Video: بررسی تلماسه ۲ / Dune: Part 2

لحظه نزدیک شدن شای هالود، اون کرماسی بسیار بزرگ،
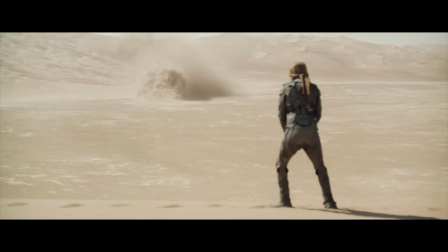11:51 به پاول در اون لانگشات از پشت پاول داریم تکونم میده
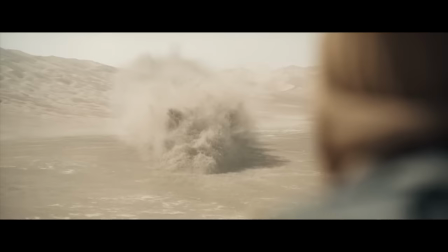11:56 و صدا می افزاید بر تصویر،
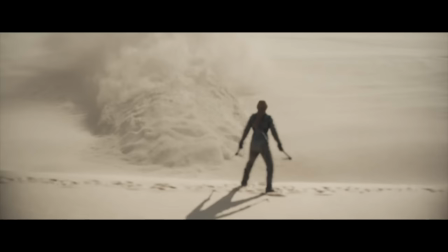12:00 خصوصا تا قبل از اینکه سوار بشه همه چیز داره منو تحت تاثیر قرار میده. صدا، تصویر، بازی، همه چیز. یکی دیگه از ویژگی های برجسته فیلم دون ویلن هاشه.
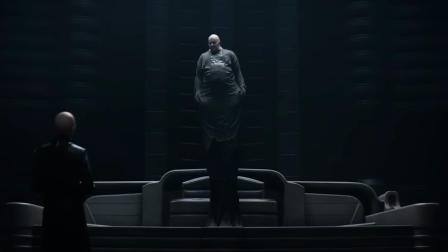12:14 ویلنش بارن به اندازه کافی ترسناکه و حتی یک درجه از اون پایین تر هم
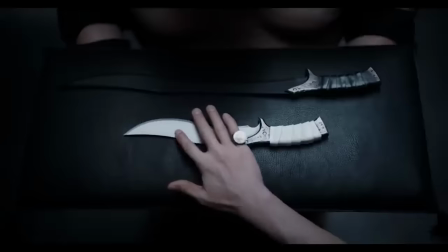12:22 ترسناکه و فقط به همین قناعت نمی کنه. نابرن هم ترسناکه، حتی از اونها شاید ترسناکتر.
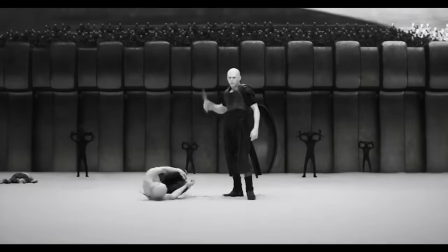12:31 هید روتا که شخصیتی روان پریش داره و مثل حیوان وحشی به تصویر کشیده شده. ببینید، ما اینقدر فیلم دیدیم و اینقدر تحت تأثیر قرار گرفتیم که سخت تحت تأثیر قرار می گیریم حالا.
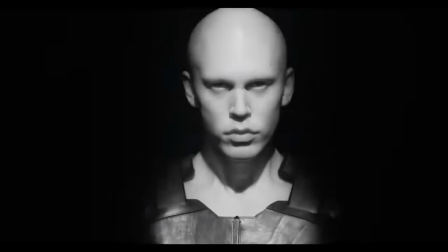12:44 ولی توی سکانس
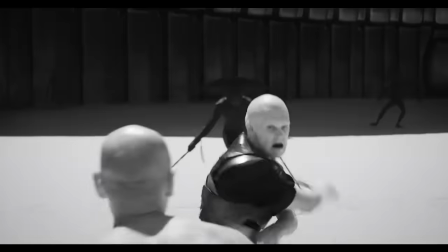12:46 زیبای گلادیاتورها اون موج منفی که از آدم‌ها و فضا باید بهمون انتقال پیدا بکنه چنان میکوبه تخت سینمون که نمیتونیم جلوش بیستیم.
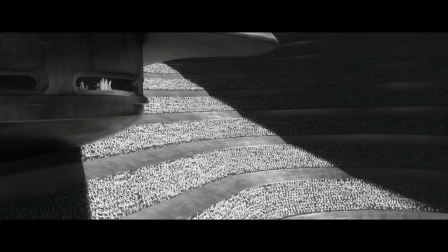13:01 سکانس مبارزه گلادیاتورها همونیه که فکر میکردم. سرزمینی که خورشید سیاه داره، تصمیم گرفتن با دوربین‌های مادون قرمز بگیرنش.
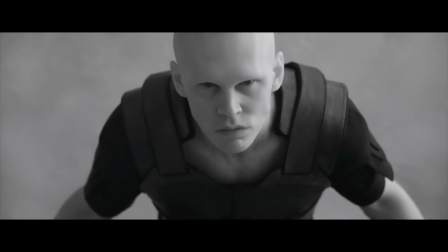13:09 این فقط به سیاه‌سفید بودنش قناعت نمی‌کنند. سیاه سفید مادون قرمز.
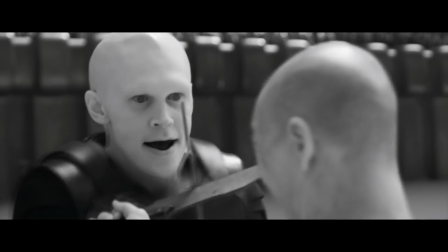13:15 کاراکتر دهنش رو که باز می‌کنه شبیه یه سیاه چاله میشه، شبیه چیزی که انگار هر لحظه ممکنه همه چیز رو بکشه تو.
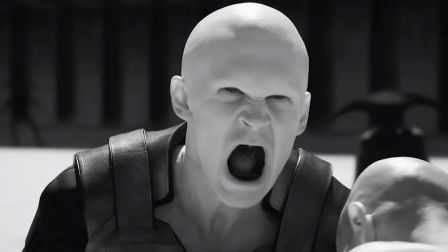13:25 هولناکه، چشم ها رفته تو و سیاه مثل حشره، هر لحظه انگار ما رو هم ممکنه ببله. یکی از ویژه ترین لحظات فیلم برام. فیلم بود سیاسی داره، فیلم بود اعتقادی داره. تاکید میکنم اینجا با نظرات من کاری نداریم، اینا برداشت های من از فیلم، چیزی که خالق میخواد بگه.
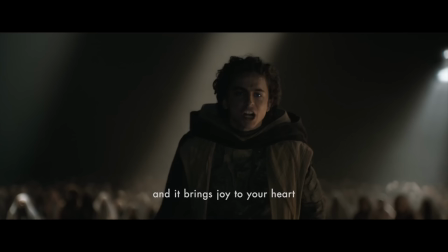13:42 به نظرم داره در مورد این حرف میزنه که چگونه مردم یک سرزمین رو طی قرنها سوق میدی به سمت
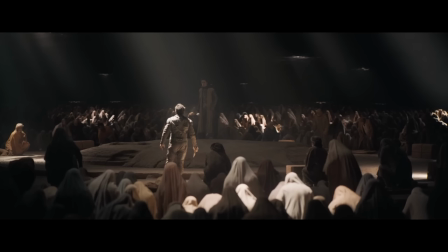13:48 مد نظر و حالا با القا و البته توانایی های تربیت شده یک فرد رو تبدیل به پیامبر میکنی.
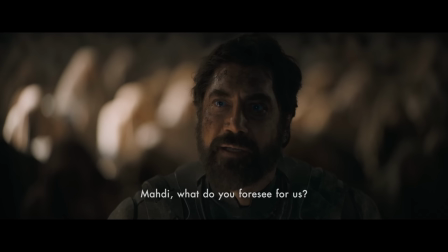13:56 اگه دقت کنید شکل رفتار و دیالوگ گفتن استیلگار که همش دنبال مشابه سازی با اون نشانه های بشارت داده شده با پاوله،
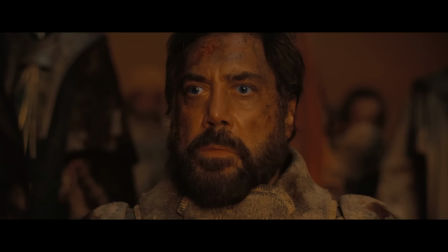14:04 توش یه حماقتی هم انگار پنهان شده، میخواد این رو فیلمساز انتقال بده.
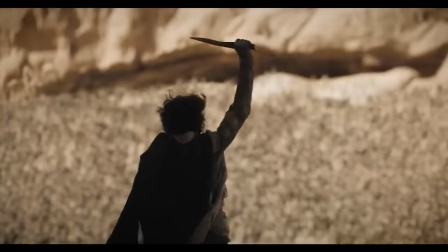14:09 روند تبدیل شدن پاول از یک آدم متواضع و مثبت به یک شخصیت مسیحایی سیاه رو فیلم داره به تصویر میکشه. اصلا فکر نکنید که پاول قراره قهرمان باشه. پاول احتمالاً در دون پارت 3 یک ابر شرور خواهد شد.
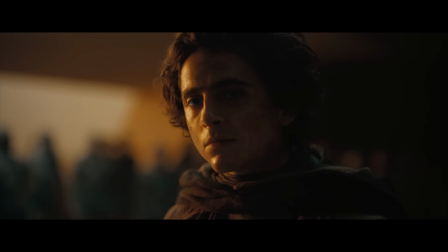14:30 نشانه های روشنش رو دیدیم. جلوی همگان اولین کاری که کرده اینه که به عشق خیانت کرده.
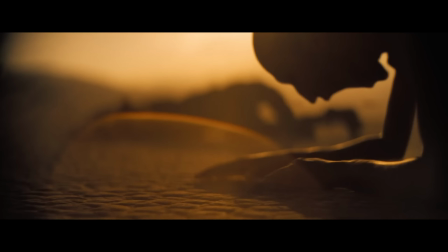14:37 پیش بینی میکرد جنگی که به راه خواهد افتاد به واسطه او میلیاردها نفر رو از بین خواهد برد،
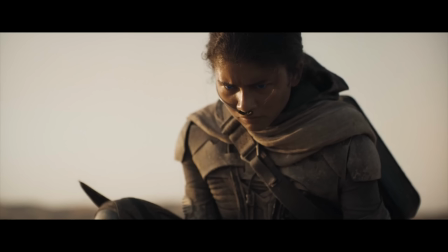14:44 ولی جنگ رو عملاً شروع کرده و شخصیت شانی دقیقاً مقابل این ایستاده و منتقد این شکل تفکره، چون میدونه باعث نابودی مردمش خواهد شد.
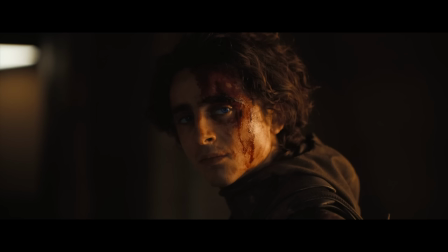14:54 حالا با یک شخصیت جدید از پاول همه چیز آماده است برای پارت سوم، آغاز مسیری به سوی تاریکی.
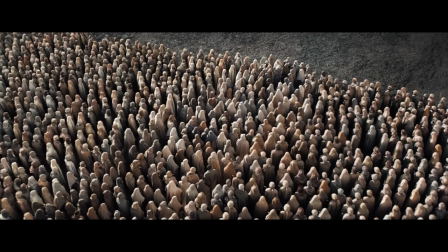15:03 شاید این سوال پیش بیاد که اگر نگاه خالق به مقوله
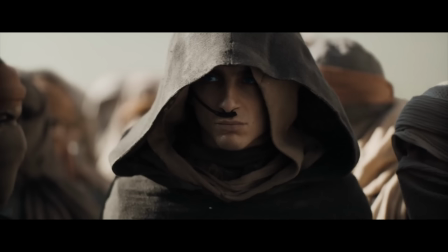15:11 منجی بودن پاول منفیه، چرا در پاول واقعا توانایی های خارق العاده نشون میده؟ به نظرم میخواد بگه که در دنیایی که تکنولوژی قرن هاست ممنوع و محدود شده، علوم دیگه تقویت میشن، مثل علوم غریبه. آدم ها وقتی تکنولوژی در دسترس ندارن،
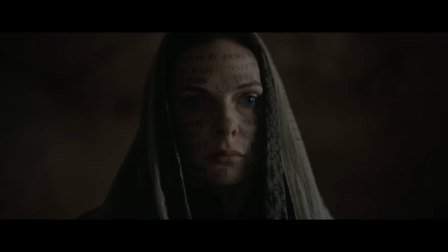15:33 ممکنه یک قومی بیاد مثل قوم بنی جزریت و طی قرنها تلاش بکنن تا دسترسی پیدا بکنن به ماورا، و چه بسا دسترسی پیدا بکنن و بتونن آدمهایی رو تربیت بکنن که دوچار و دارای قدرتهای ماورایی باشن.